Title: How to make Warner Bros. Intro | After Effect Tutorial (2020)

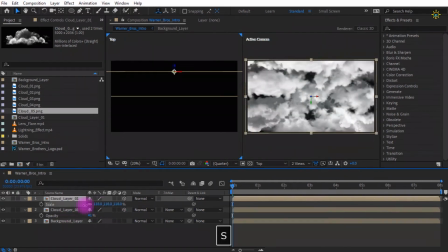Now reduce the opacity to around 40% so the clouds may look darker and much more
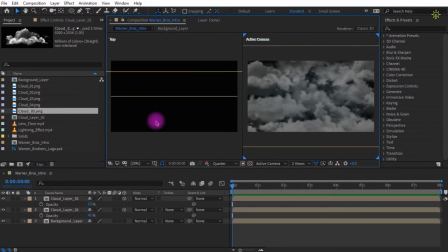grayish so decrease the opacity however you want to to however it looks much more dark as you prefer and make some room now we are going to import the logo we're going to import the logo as given in the project files
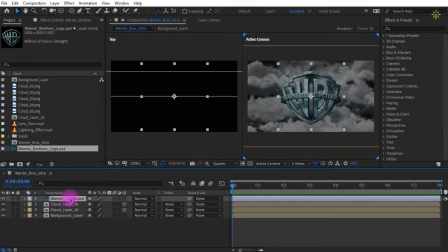link in the description to download it place it on top of all the layers so
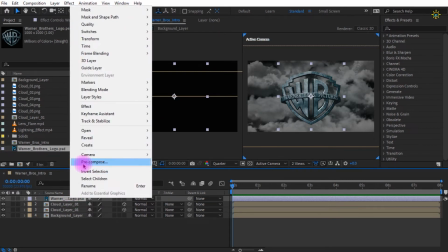it looks away from the clouds now we're going to pre-compose it into logo
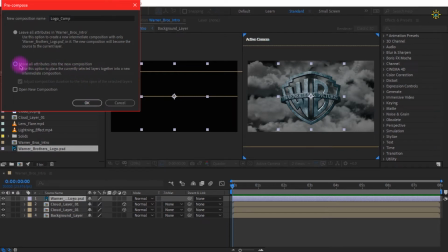comp and then move all attributes into the new composition check that and click ok
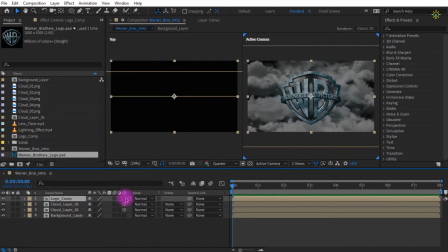so we can see the logo layer and change it to 3d so as we are working in the 3d space i am reducing the scale value to around 65 percent to be more precise as it is in the original warner bros intro you can change it to 65 percent
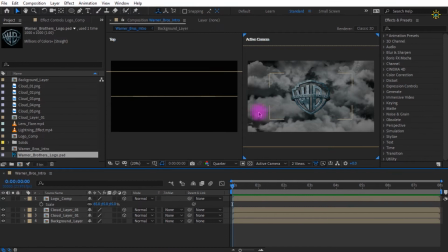or you can change it to anything however the size you like to be so now select
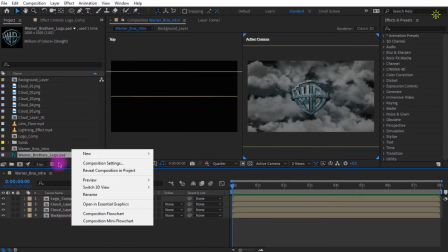all the layers and press you to make some room now create a new camera
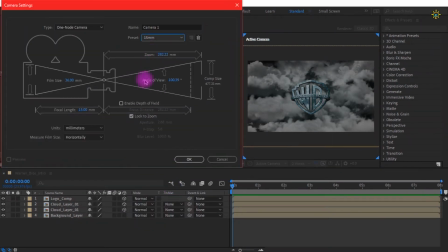i'm going for the 15 millimeter preset on one note camera this
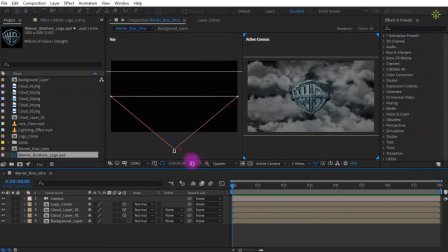can obtain a wide angle lens that is why it is 15 millimeter so you can see we are going to only change the z-axis of the camera by
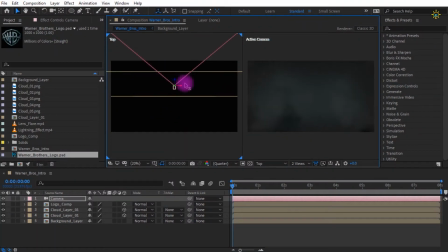using the z-axis we can create a forward and backward camera effect like a trolley camera effect so you can see that this is so enlarged the first cloud layer is very enlarged we are going to duplicate it and then we are going to
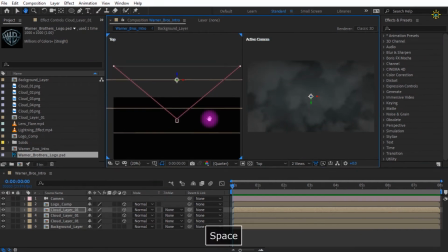make changes in the z-axis value so we are going to keep the other cloud layer beyond the camera view so it looks much more enlarged and realistic now you see there are three cloud layers and two are different and one is the same
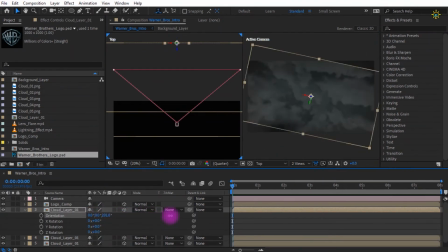so we're going to change Z axis rotation you can leave it as a rotation or you can change it to 180 degree to make it perfect I'm slightly rotating
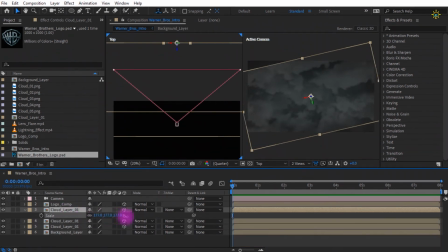it to around 167 degrees and then increasing the scale value to look a bit unique than the other clouds now Now let's create a camera animation.
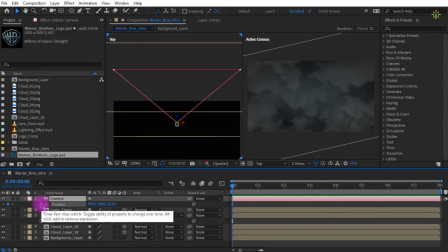Press P to open position of the camera and set a keyframe. And then go around about 6 seconds to make the camera animation looks a bit elongated.
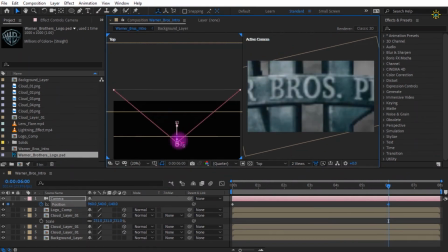So now decrease the z-axis value so that it gives a back roll camera animation. Bring it to the original size where it was at the beginning. Now you can look how the camera animation is and automatically it creates a
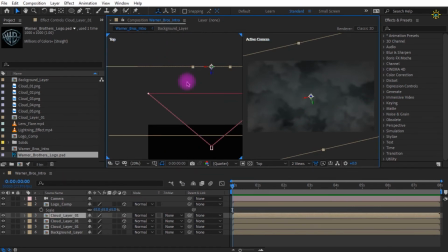keyframe. now go to the beginning of the timeline and you can see the last cloud layer this last cloud layer scale size becomes small as the camera comes
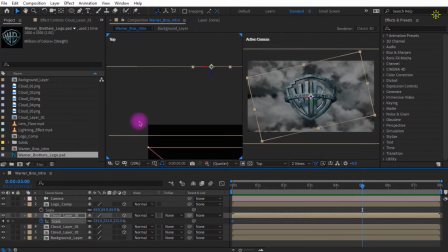backwards so we have to create a keyframe animation forward by increasing the scale value at last so it doesn't scale down as the camera moves behind so select both the keyframe and either you can press f9 or you can right click and create a
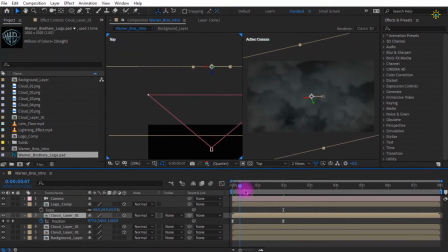easy keyframe by going to the keyframe assistant.
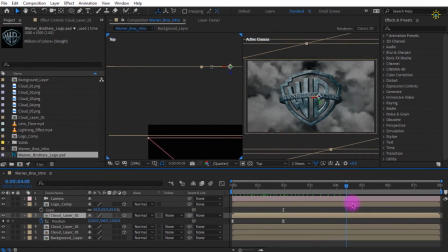Now you can look how the animation is as the back layer of the cloud doesn't go small as the camera comes behind. But the clouds doesn't move so we are going to move the clouds by selecting the layer and create a position keyframe.
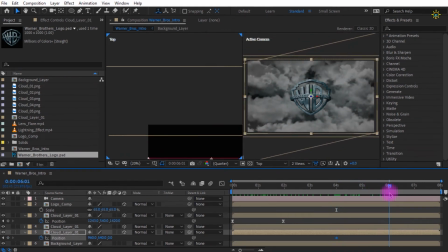Select the keyframe at about 4 seconds and more around about 2 seconds and we're going to change the x value of the position the x-axis so it moves towards the right as you can see the cloud always moves to the right or the left so it gives a natural kind of animation
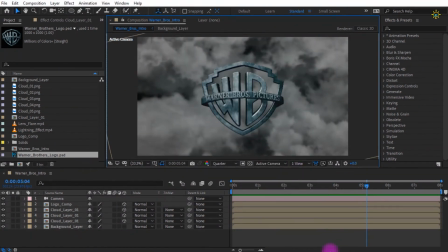so I just scale the cloud value so it doesn't move away from
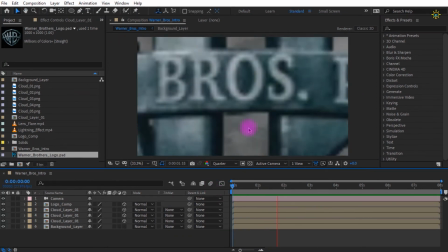the target borders so this is how we at last you can see
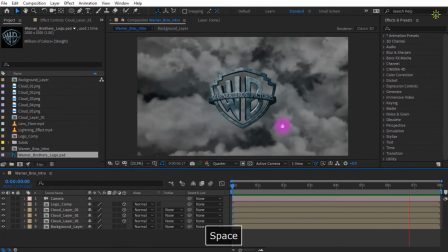that the cloud moves but stops at a point where the camera also stops so we're going to change a little bit of the timing in the keyframes so
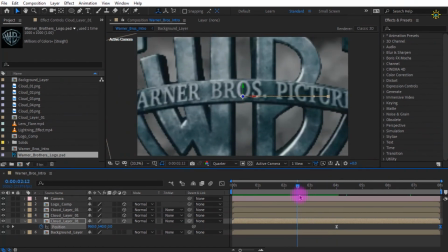it looks as it starts and ends and perfectly the animation goes on without any stop.
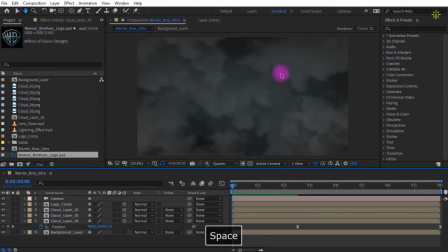So now we just changed the timing of the keyframe and now it looks perfect.
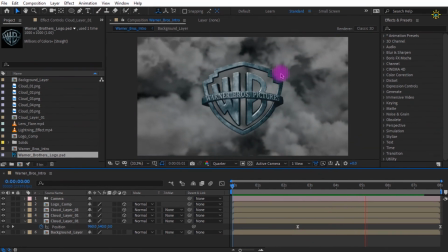As we can see the clouds move along with the camera and also moves without
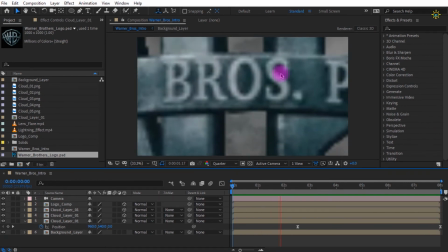the camera effect so it's like the wind continues to be blowing around.
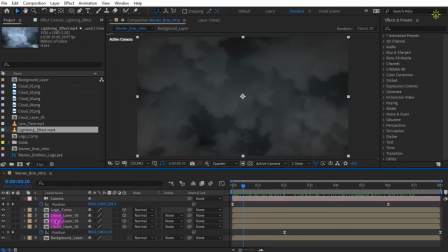Now we are going to add a lightning effect drag it from the project the
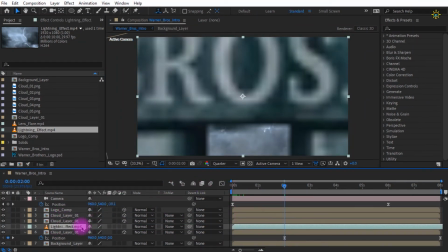source files are the link in the description so you can download it and put it in between some of the cloud layers and set the transparency its values to something
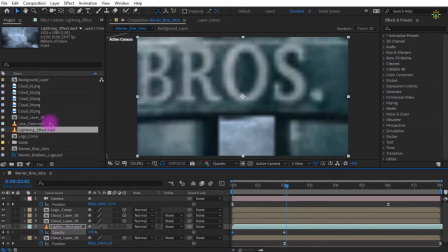like this so it doesn't start with dark lightning
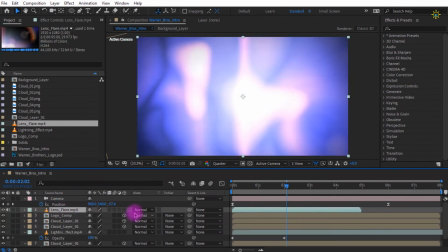so and then add a lens flare and I'm going to change it to screen
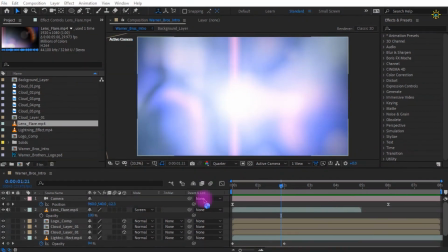the lens flare doesn't have the background so it looks pretty much
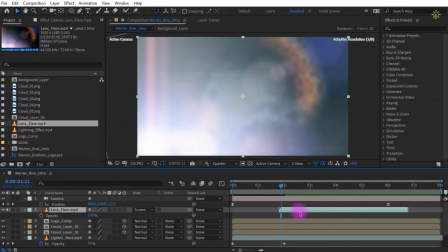in builds so now we are going to set it to around two seconds
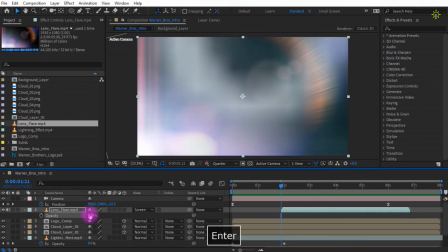where the Warner Bros logo comes around so I'm going to change the opacity
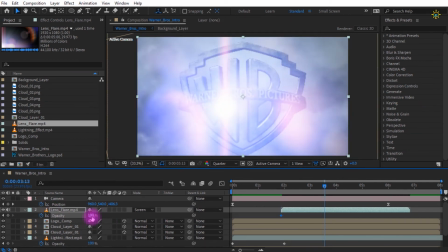settings and set a simple keyframe so it just moves out when it
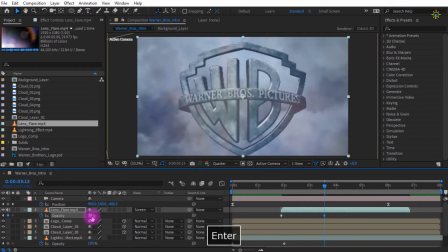goes on so I'm just changing it to around 30% after the Warner Bros logo is revealed and set the keyframe to easy ease type so it looks perfect
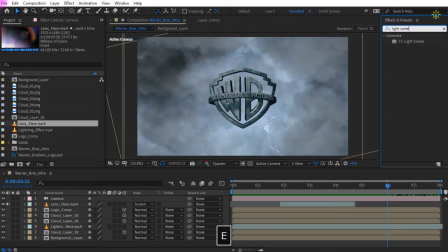now we're going to add light sweep this effect is a very
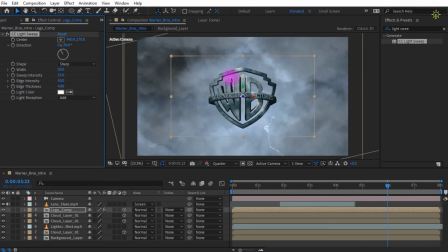good effect and we're going to add it to the logo comp now you can see there is a small light sweep there and we're going to change the rotation of it so it does from the other side so there is the rotational wheel I'm just setting it to around 200 degrees so it
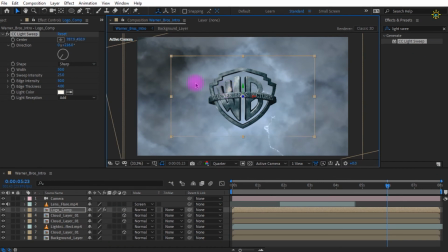looks from the left to right as it is in the Warner Bros logo. So now we're going to increase the width of the light sweep effect so it has a spread of cover area and slightly increasing its sweep intensity.
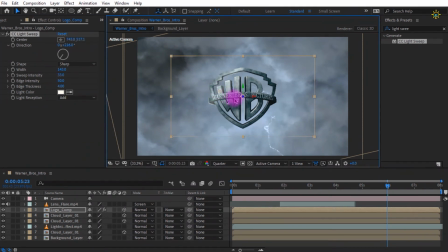Now you can see it moves a bit perfect. Now we're going to set the keyframe for it by using the effect in the center. We are going to use the stopwatch icon present in the center But before that get to the timeline of 6 seconds and click the stopwatch icon.
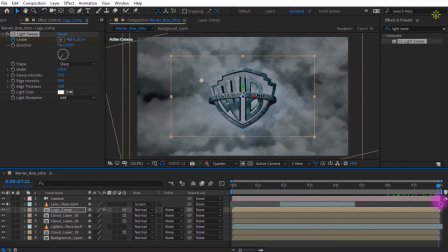Now get around about 8 seconds and then move the center to around this. See if you move it just like this so it creates an animation with perfect thing.
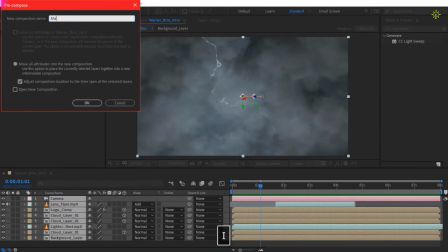Now select all the layers and pre-compose it and call it as the main composition.
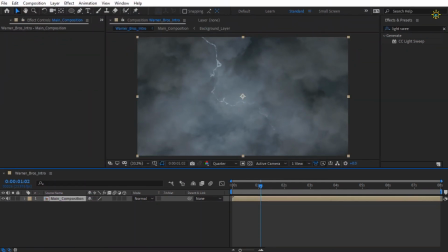Now we are going to add a little more good effect. Go to colorize. in that you can search for about sky blue which gives the perfect color as it is in the main
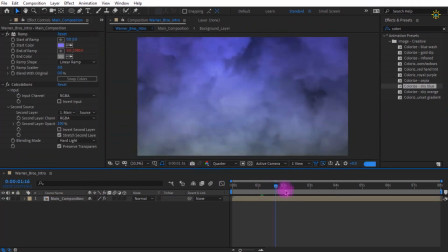corner browse intro. So we don't need to change much of the settings.
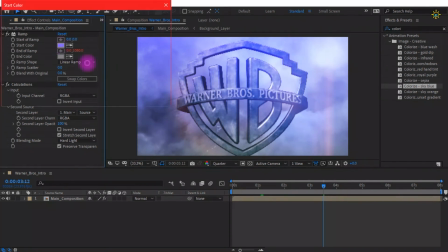So what we are going to do is just change the start color to something like a dark cyan.
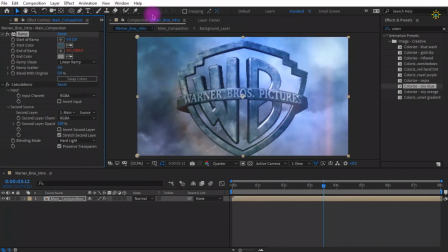So I'm going to choose it from the logo itself and it looks pretty much good as now it is.
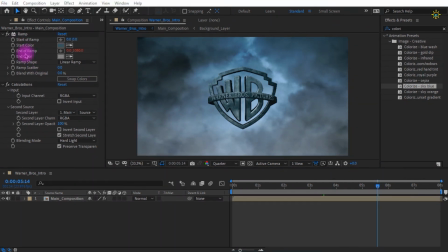So we didn't do much of a color correction this is just color grading into something the color correction will be done at last
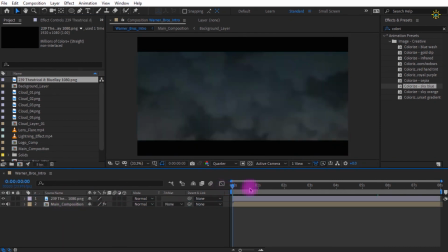to make it more cinematic now i drag and drop the letterbox layer so it looks perfect and this is how it will be at last